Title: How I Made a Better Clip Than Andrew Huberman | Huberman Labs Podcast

Another thing that I noticed while working through this clip is that we are focused on a specific individual for an extended period of time.
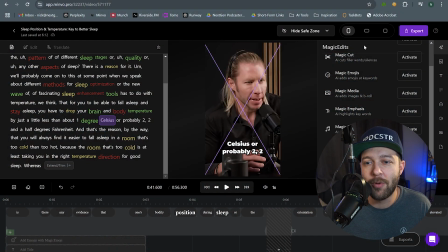4:15 There's nothing really holding my attention other than what is being said. Once again, we're going to come over to our Magic Edits panel over on the side here, and we're going to activate Magic Media.
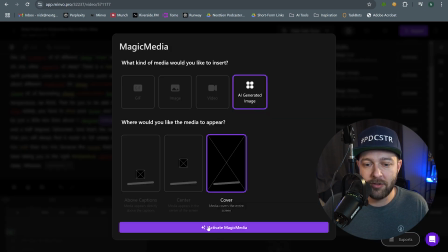4:23 We're going to do AI generated image and click activate Magic Media.
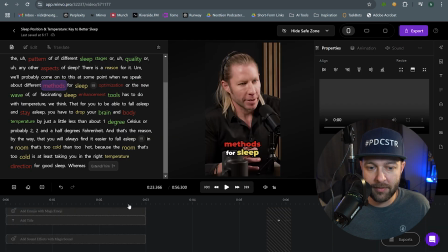4:27 Okay, so two images were added to this clip that were AI generated, but now we still have a stretch of video in here that is just a talking head. At this point, I'm going to add in another piece of B-roll. I'm going to insert media, and let's do another AI-generated image.
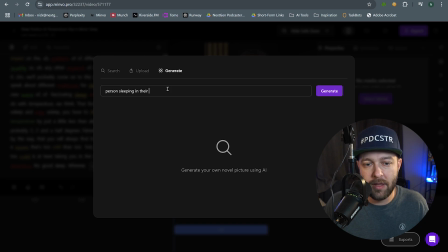4:40 So let's say person sleeping in their bed with their feet elevated. All right, this will do.
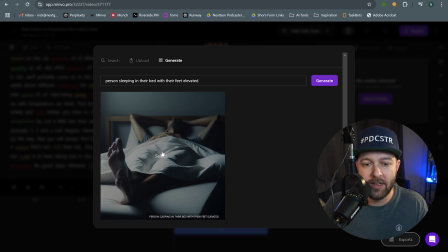4:47 If we wanted, we could go tweak the prompt. We could generate more images. And I think this was perfectly fine for what we want.
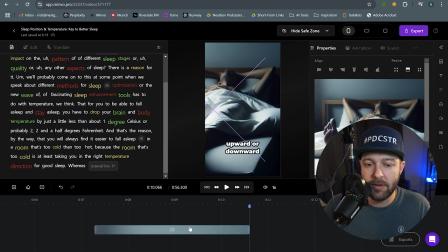4:53 Now, the last thing I want to do to this video is when these B-roll clips are coming on screen, I don't want them to just appear. I want there to be a sound effect that goes along with it. So we can actually add this right to the actual B-roll clip itself. And to do that, we just click on the B-roll. And then we have the option over here for animation, which animation was already added for us.
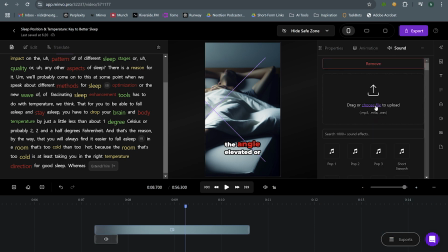5:12 So super nice. And then we have sound. So if we click add sound in here, maybe we want a short swoosh sound.
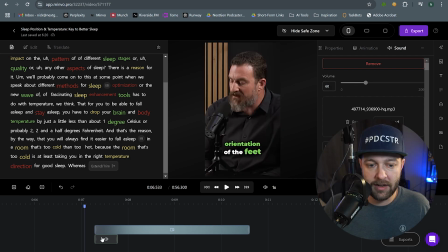5:19 And I'm just going to bump this volume up a little bit, say to 60. And now we can see here that a sound effect was actually added underneath the B-roll.
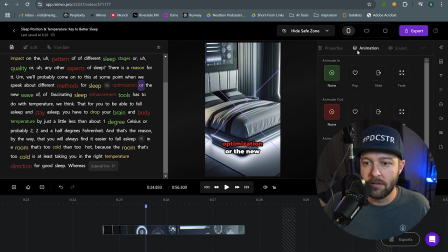5:25 Now we can do the same thing with the other B-roll that we have in here. Let's take a look at the animation. Okay, so we have no animation.
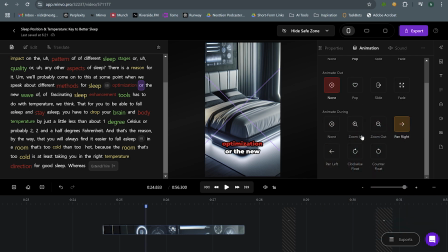5:30 And in this case, I'm going to say I want this to actually pop in. Now we can choose if we want any animation shown during the image being shown. And I'm going to choose, since we're doing a pop-in, I'm going to do a zoom in to go along with that. And then we come up over into sound effect to add our sound. And instead of doing a swoosh here, since the image is going to pop, I'm going to add a pop.
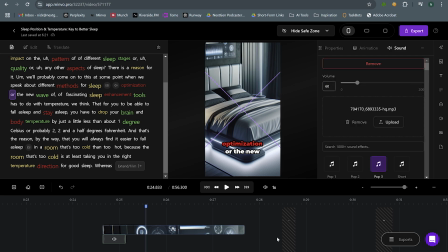5:49 And we're going to bump this up to 60 again. So let's take a look at our finished clip and see how we did.
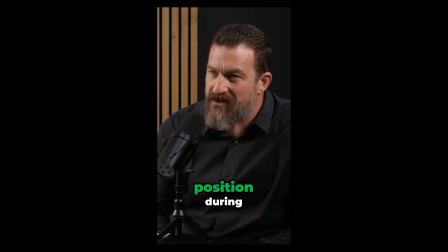5:54 Is there any evidence that one's bodily position during sleep or the orientation of the feet relative to the head, you know,
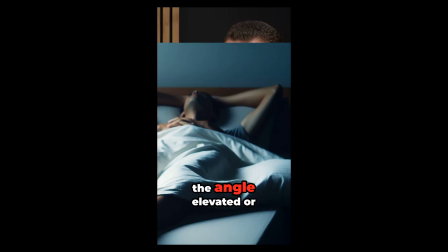6:02 the angle elevated or upward or downward,
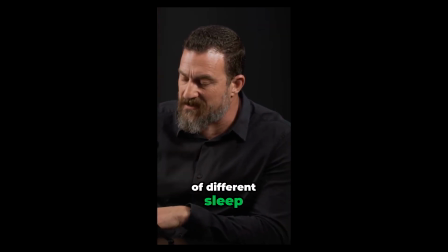6:04 has any impact on the pattern of different sleep stages or quality or any other aspects of sleep? There is a reason for it. And we'll probably come on to this at some point when we speak about different methods for sleep optimization or
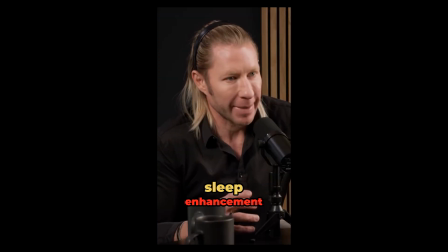6:19 the new wave of fascinating sleep enhancement tools has to do with temperature, we think. That for you to be able to fall asleep and stay asleep, you have to drop your brain and body temperature by just a little less than about 1 degree Celsius or probably 2.5 degrees Fahrenheit. And that's the reason, by the way, that you will always find it easier to fall asleep in a room that's too cold than too hot. Because the room that's too cold is at least taking you in the right temperature direction for good sleep.
Okay, there it is. I think we did a pretty good job with this one, but I want to know what you think. Did our new clip do a better job than the original? Let me know down in the comments. If you enjoyed this video, if this was helpful, make sure you hit that like button, and don't forget to subscribe to the channel, because we're going to be doing a lot more videos like this, breaking down what other creators are doing, and showing how to implement that into your own content. So, if that's of interest to you, hit that subscribe button.